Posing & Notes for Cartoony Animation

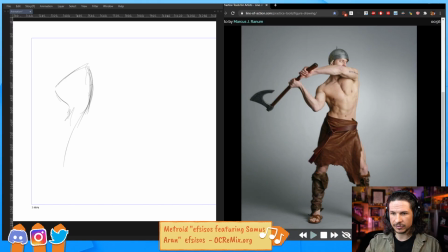So it's kind of doing this into that other leg. And then we get the other leg coming forward. So you can see this is, I draw very sketchily when I'm analyzing. I don't want to get into a lot of details.
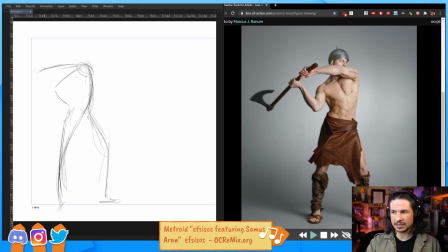And then we get the line of action of this arm coming in through here. Don't worry about the details. And then the other arm coming through there. And then we've got the head here.
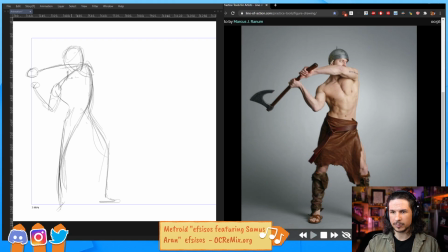Okay, now, are the proportions right? Not at all. Who cares? This is not about analyzing proportions and all of that stuff. The legs are way too short here. This is all about just figuring out the core of your drawing.
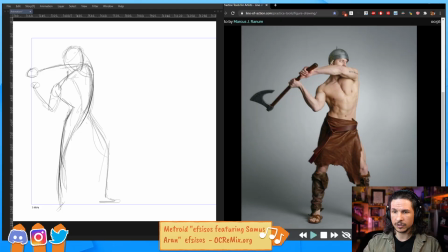So we've got the line of action. Let's actually do that. The line of action is kind of doing this in the pose right now. And it goes into the arm a little bit as well. Okay. Well, how can I make this stronger? How can I make this pose just bigger?
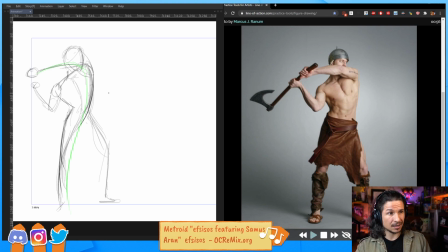Well, it depends on what the goal of the pose is. If the goal of the pose is to really make this character feel like he's swinging a very heavy hammer and he's going to hit it very, very hard,
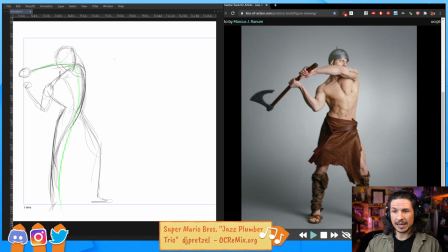then I want to push the line of action to be stronger. Right now, an S shape is not going to be the strongest shape. It's, of all the lines you have, straights, C's, and S's, S's are the weakest. It makes for poses that just don't have as much strength.
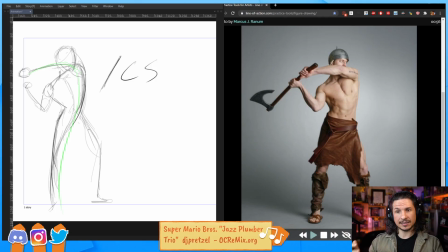To add strength, I would want to go for a straight in there somewhere. So, kind of knowing that, let's push a little bit of a straight. So we can maybe go kind of straight here and then into a bend like that.
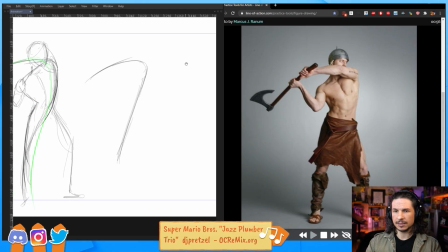So see how that line is just a little bit stronger than our other line, which is kind of doing this. Just a little stronger. Okay. So let's build the pose off of this.
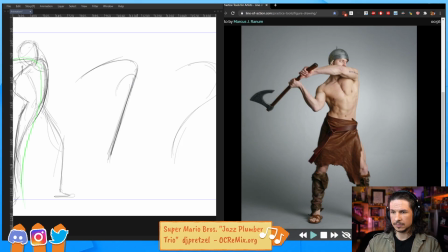And let's see. So get it right into that foot there. Get the other foot kind of going forward.
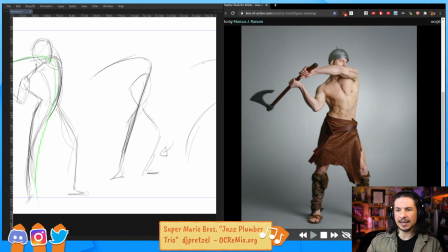And I'm going to bring it back a little bit. This is going to help add a little bit of motion to the character. If that leg is out here, it makes the character feel a lot wider. It makes a stronger pose, like he's got a solid base to work off of.
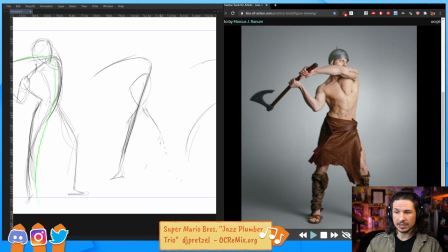But if I want the feeling of movement, I would bring this in just a little bit. This way it kind of adds to that line. Everything's kind of leaning forward a little bit. My eraser is not the right size. There we go. Okay.
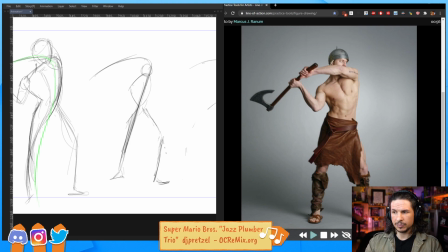So we've got that. Let's push that shoulder through here. Like so. And then the other arm, we can basically keep very similar.
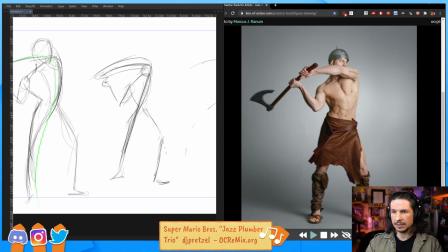Coming through there. And then let's clean that up just a little bit. The head, we'll keep it going forward here, just because it adds a little bit of a lead to the action.
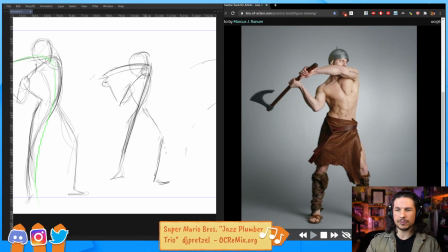Now, again, my drawings when I'm doing this are very rough. I don't care about getting a ton of details right now. I'm just trying to get the feel. If I can feel it in these simple lines, it's going to feel better later anyway.